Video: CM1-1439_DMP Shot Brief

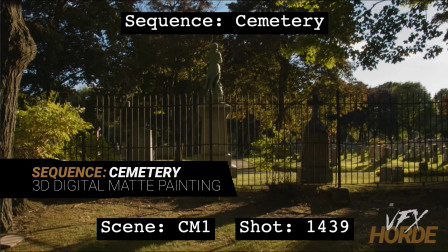4s
This is Garrett Fry, the 3D digital map painting sequence lead for the cemetery sequence, and we're looking at shot 1439.
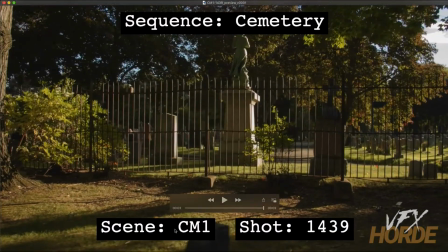11s
So let's go ahead and play that. So this shot is orbiting around something, and that something isn't there yet.
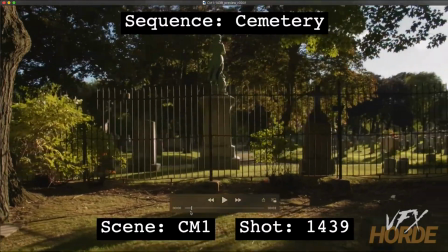18s
You need to add the centerpiece of this shot. It's really kind of a camera move without a purpose, and you're adding the purpose with your element that you're going to be adding.
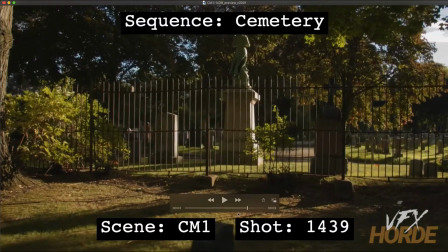30s
So there's a lot of parallax going on in this shot. And so the things that you're adding here in this area, your centerpiece, the hero story element that is the purpose of this shot is going to need to be projected onto 3D geometry.
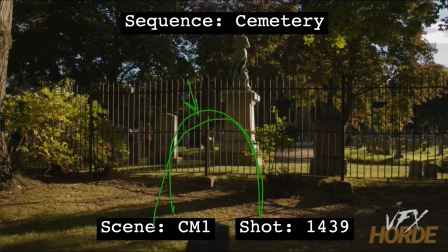49s
So that's a full photogrammetry, full CG asset, every frame rendered, or it's a projection based setup where you're doing a painting first and then projecting onto 3D geometry.
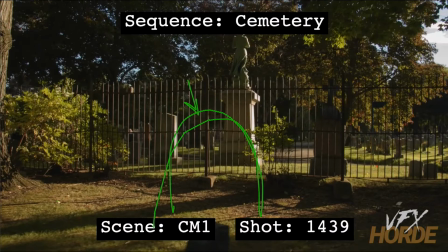65s
You'll have to figure out the best way to do that, if that's to put a projection camera at the head of the shot or the end of the shot or both, or one in the center of the shot with patch cameras here and there. So you'll need to figure out the best way to do that, and you'll want to go through a series of tests in order to figure that out.
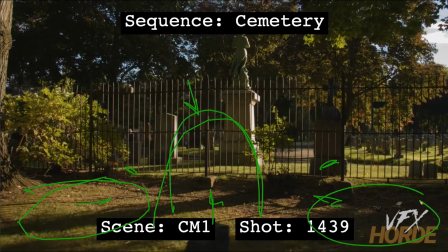84s
You also have this area over here and this area over here to put whatever gravestones that you want to put in there. The only caveat to that is that it can't take away from this centerpiece right here. So these have to be of lesser visual importance than the centerpiece here.
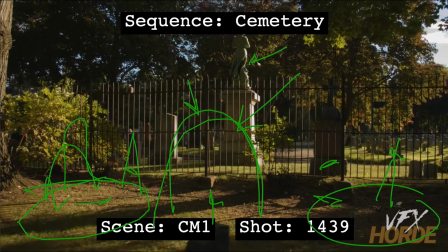102s
And if you look at the lighting of the shot, you're going to see this beautiful rim light that you have going on here. And you're going to want to add that to your gravestones, especially this one here.
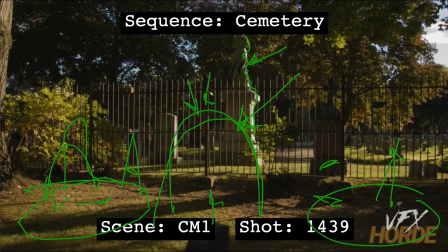118s
That's going to make it really pop from the background there. And if you do add something over here, let's say in the shadow, and it's not making sense to put a rim light on it, especially if it's like a rim light that's really close to the ground,
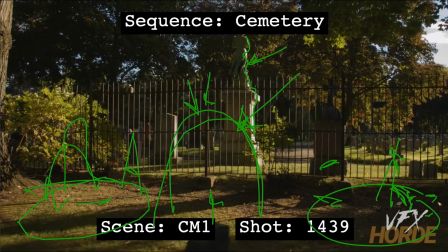134s
then you may need to do some dappled light on the ground over here to make sense of that. And if you do put something over here, then you absolutely have to put in a shadow on the ground. So change all your shadows to make sense with your gravestones.
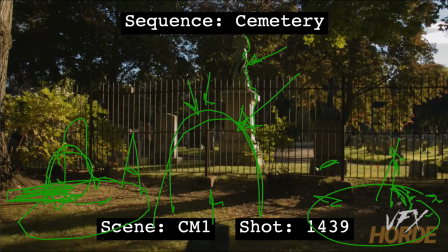150s
And last thing you will want to take a look at, especially with this shot where it's really close, we're really close to the gravestone, is that you're going to want to put a moving specular highlight across the object, which you can do if you're rendering it out
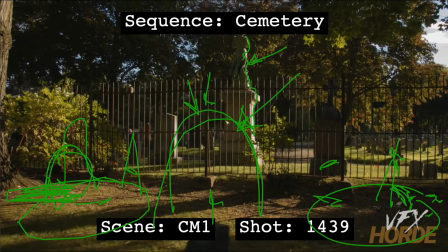169s
as your projection geometry in 3D. Then you can get a specular highlight pass that you can put on top inside of compositing.
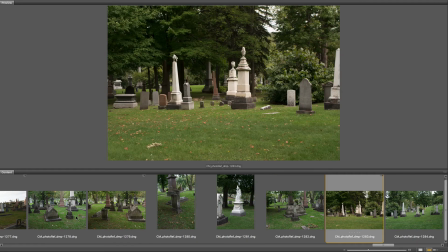179s
Before starting out on the shot, it's really important to familiarize yourself with the extensive photo reference in the library.
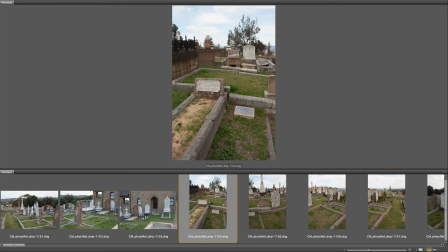186s
It is worthwhile to do quick matte painting concepts so you can start to understand what kind of photography works for what particular situation.
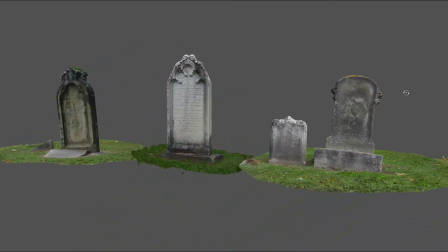194s
Also, make sure you're utilizing the asset library, especially for those shots that require continuity between environments.
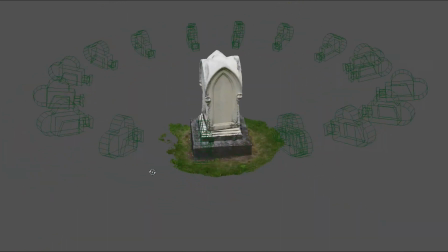201s
These assets can be a huge help, and remember that every asset has high resolution photography,
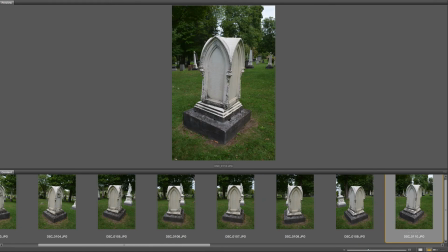207s
so if the asset is not high enough resolution when rendered, you can overlay it with photography.